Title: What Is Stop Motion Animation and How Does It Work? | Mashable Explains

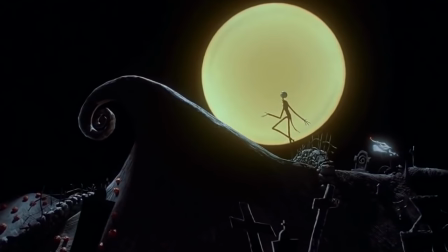(0:00) Oh, somewhere deep inside of these bones,
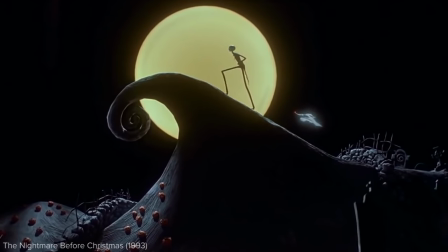(0:06) an emptiness began...
Stop motion, sometimes called stop frame, is an animation technique that's existed for over 100 years. Filmmakers realized early on that they could create amazing illusions by stopping and starting their cameras.
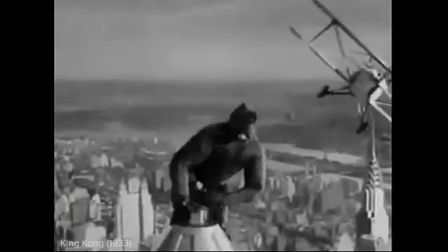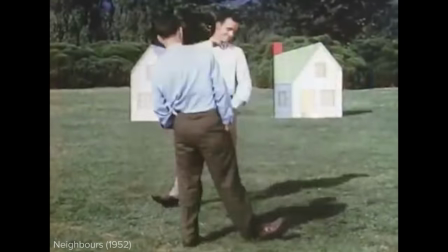(0:28)
Objects, clay, puppets, and even people can be animated. The principles are always the same.
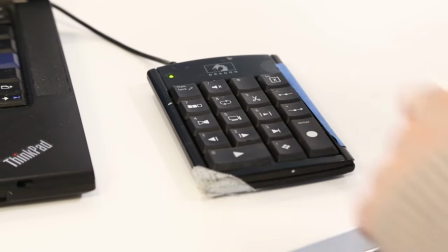(0:34)
Place something in front of a camera and take a picture. Move it slightly and take another picture.
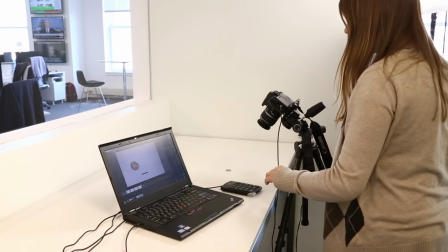(0:39)
Do this a bunch more times. When you string these images together, the object appears to move.
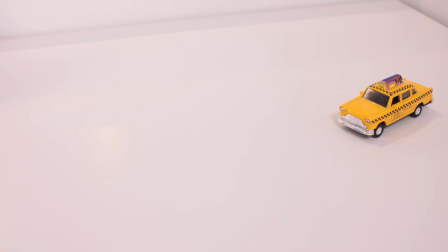(0:44)
Typically, 12 frames create one second of stop-motion animation. By varying the amount you change the object between frames, you can make it appear to move slower or faster. This is the most basic principle of animation. Puppets are a little more complicated to animate, because they have so many moving parts. A puppet must be flexible, but able to hold any pose for an extended period of time. Inside is a strong skeleton made of aluminum wire or specially engineered joints.
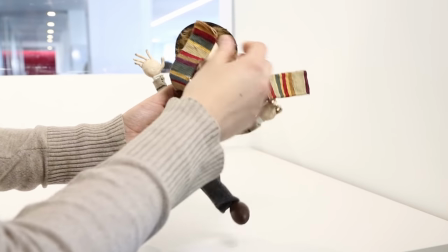(1:09)
This is called an armature. Even a puppet's clothing usually has wire in it so it can hold gravity-defying poses.
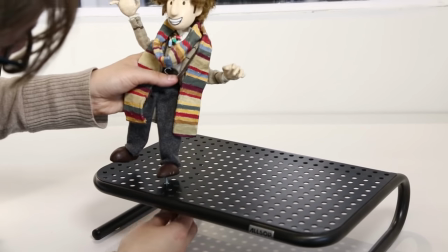(1:16)
Most puppets can't stand by themselves. They must be screwed to the set or supported by a rig that is digitally erased later.
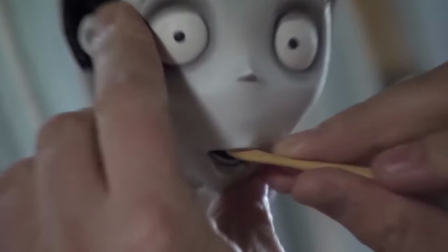(1:23)
Some puppets are built with mouths that can open, but many aren't. To get the fullest range of mouth and facial expression, replacement parts are often used instead.
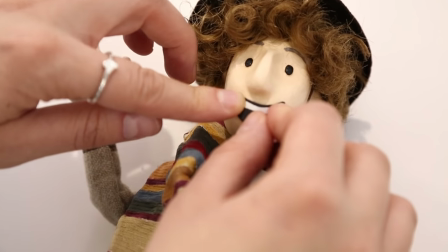(1:31)
This can be as simple as using stickers for the mouth, or as complicated as swapping the entire head with a new one.
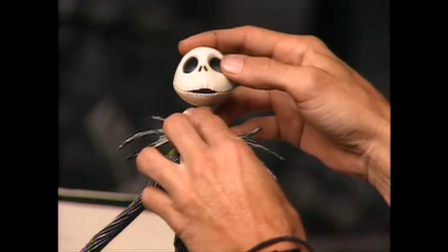(1:36)
That's how Jack was able to sing and change emotion in The Nightmare Before Christmas.
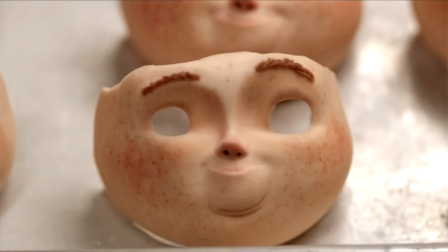(1:40)
Recent films like Paranorman and The Box Trolls have utilized 3D printing to create thousands of replacement parts. In fact, a lot of technology is used to aid in production, such as digital SLR cameras and software like Dragonframe.
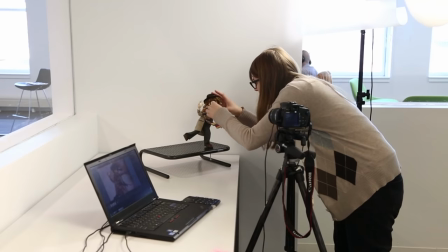(1:53)
This software allows an animator to capture images directly to a computer and play their animation back instantly. This is something early animators working on film never dreamed of. But you don't need to invest in all of that technology if you want to make stop motion animation.
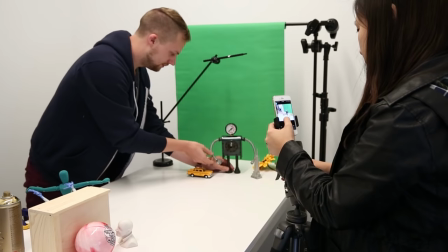(2:06)
Like most things these days, there's an app for that! Vine, for example, has become a popular tool and distribution platform for stop motion production.
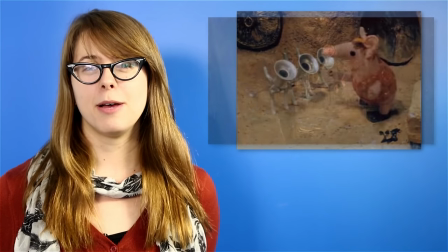(2:14)
Stop motion animation may be an antique medium, but most people agree it's only gotten better with age.
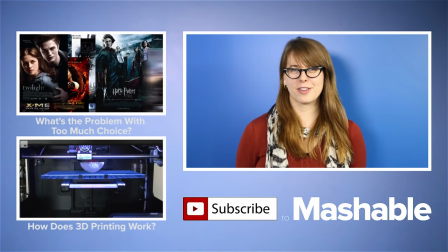(2:20)
For the latest in stop-motion animation, check out Mashable's latest coverage. And don't forget to watch the other videos in our Mashable Explains series.